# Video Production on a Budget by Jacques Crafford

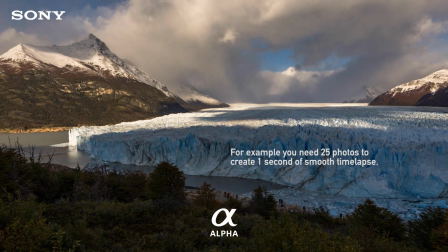If you had a camera that could shoot 25 photos per second and you can play back all 25 photos in order over the duration of 1 second,
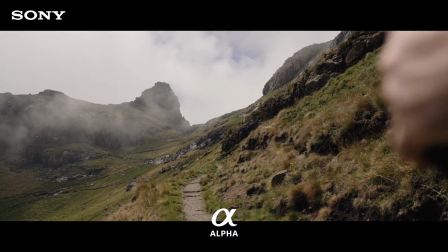that 1 second will look like a video. Any frame rate higher than this is considered slow motion.
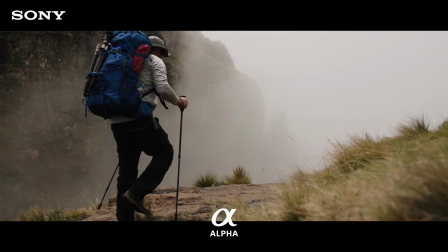For example, 50 frames per second is like taking 50 photos per second, and if you stretch it out over 2 seconds,
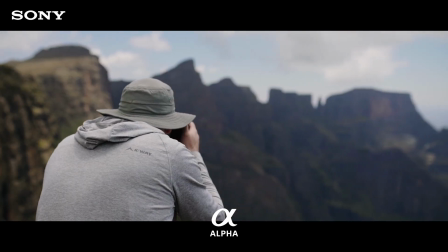you will still see smooth playback, although everything will be moving at half the speed.
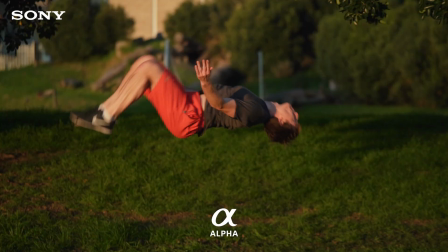Let's look at some practical examples. In order to shoot at a low shutter speed but still keep your f-stop low for depth of field, you should use an ND filter.
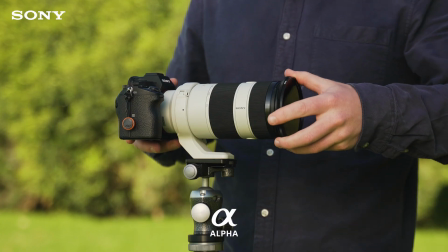An ND is like putting on sunglasses for your lens and brings down the exposure that comes with a low shutter speed.
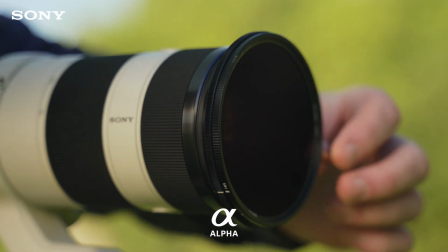I use a variable ND since it allows me to adjust the exposure quickly on the filter,
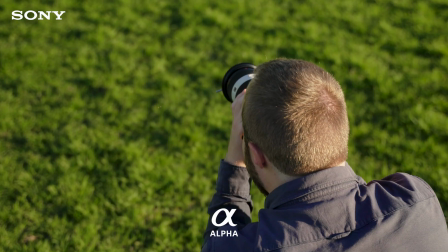so it's easy to get the right exposure once your shutter speed is dialed in according to your frame rate.
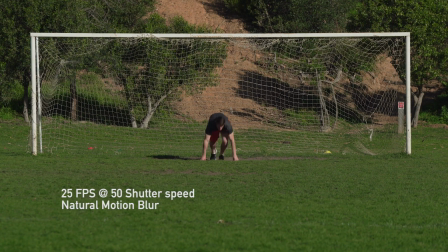The first example was shot at 25 frames per second at 50 shutter speed. Notice the natural blur that comes with the movement of the arms and legs. Now you can clearly see what happens if the shutter speed goes lower than 50.
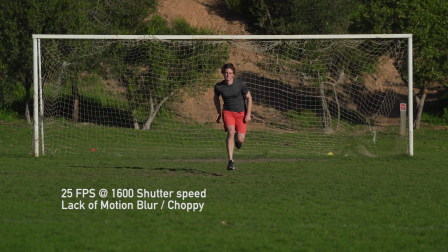In the third example, the movements look choppy and almost too fast, so even though some people won't notice it, it still throws you off a bit.
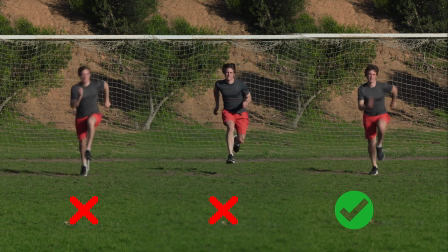When you put the three next to each other, you can clearly see the winner that kept to the shutter rule, 25 frames per second at 50 shutter speed.
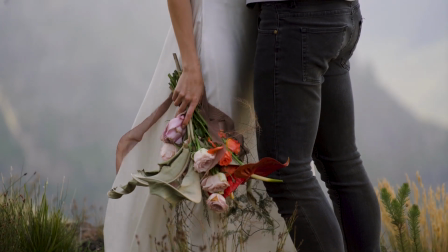But what if you don't have an ND, or you don't have the time to make the adjustments on your lenses?
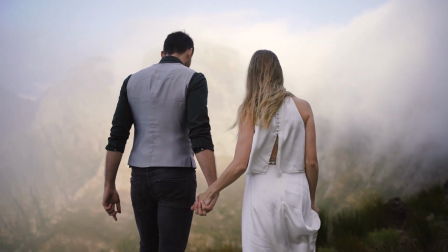Having shot weddings for many years, I for one know that it becomes really challenging to stick to this rule and not compromise on missing valuable moments.
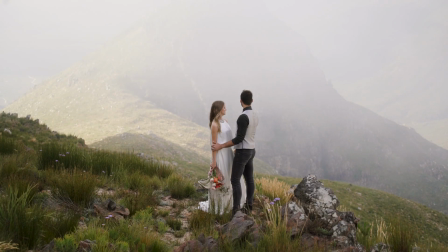There's only one workaround for this, and that is to shoot at a higher frame rate.
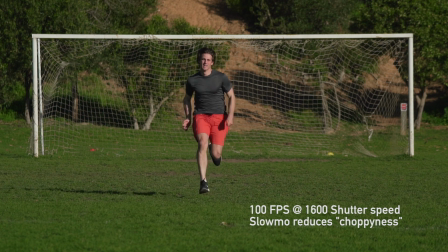If you shoot at 50 frames per second or higher, and you slow the footage down, this really reduces the choppiness, although there's still a few instances one would still clearly spot the difference.
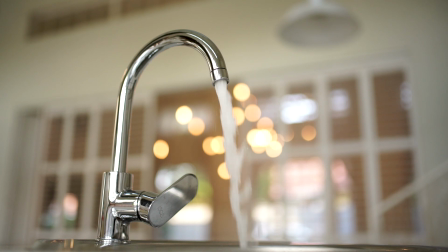Moving water is the easiest way to identify if a shot was filmed at the right shutter speed or not.
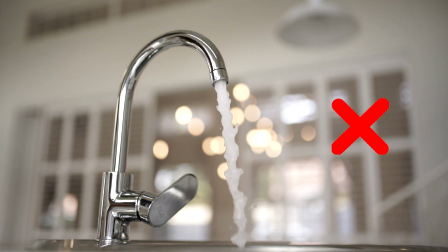You can clearly see how choppy the drops are at a fast shutter speed and how natural they blur when done correctly.
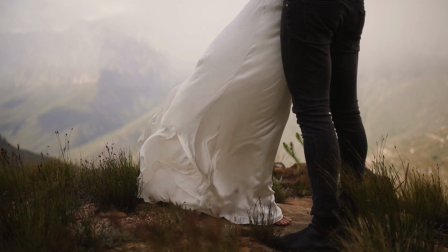You can also see it in this example of the dress. Since the wind was blowing so fast, there was a certain choppiness to the movement. Sound. I kid you not when I say this. Sound is everything.
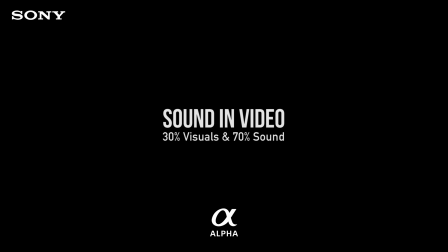I'm just making this percentage up, but I believe that a film is about 30% visuals and 70% sound. There's a saying that goes, people will forgive a bad picture, but never bad sound. From the music you select, to the quality of the sound recording, right through to the sound design, if you mess this up, you will mess up your video.
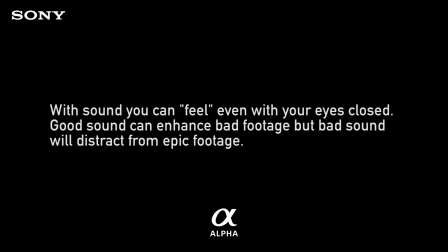What you hear and the quality of what you hear has a stronger impact on the viewer than any visuals, and it's also the main driver behind emotive storytelling. Here's an example.
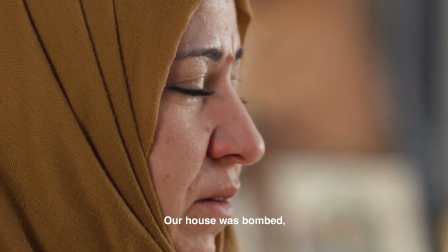انضرب البيت بيتنا انضرب لما انضرب البيت ما ضل عنا شيء
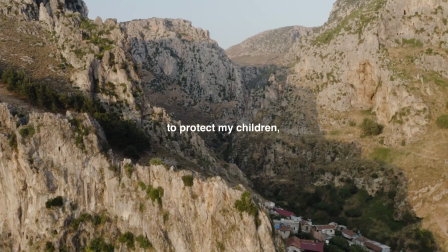قلت له لجوزي انه انا بدي اطلع على تركيا حتى لو بدي اعيش تحت شجره المهم بدي احمي اولادي.
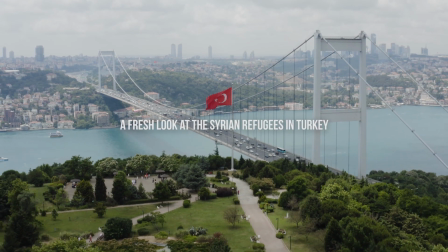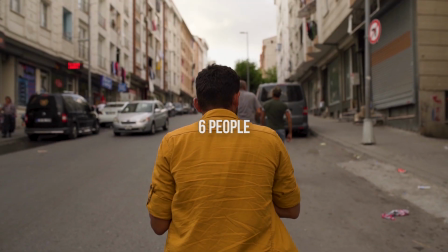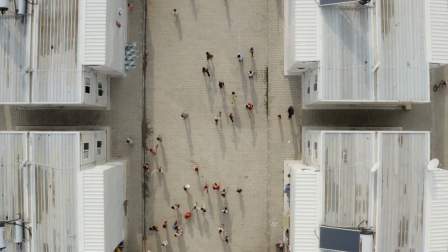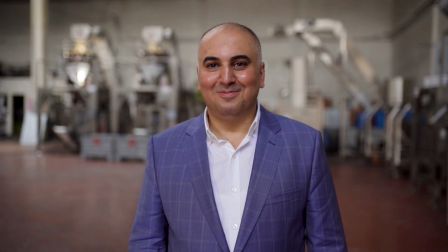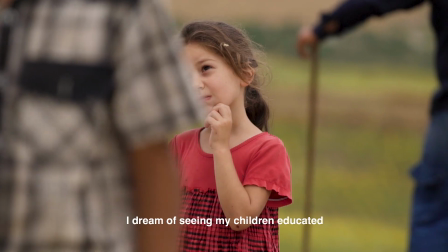هلا خيالي كأم أحلامي إني أشوف أولادي في أعلى المراتب يعني.
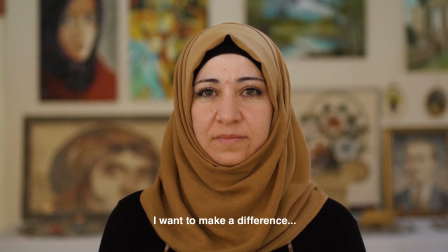أما كامرأة يعني بحب يكون هيك إلي بصمة.
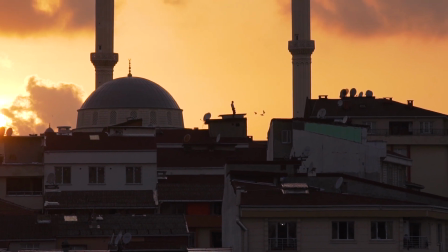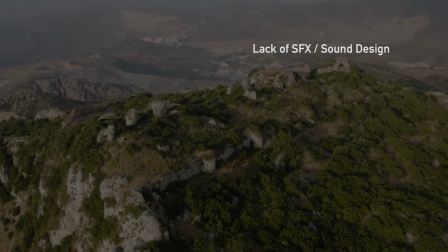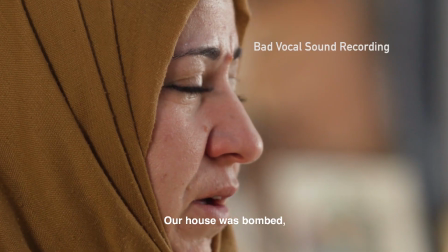انضرب البيت بيتنا انضرب لما انضرب البيت ما ضل عنا شيء
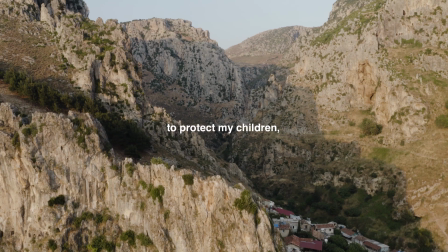قلت له لجوزي انه انا بدي اطلع على تركيا حتى لو بدي اعيش تحت شجره المهم بدي احمي اولادي.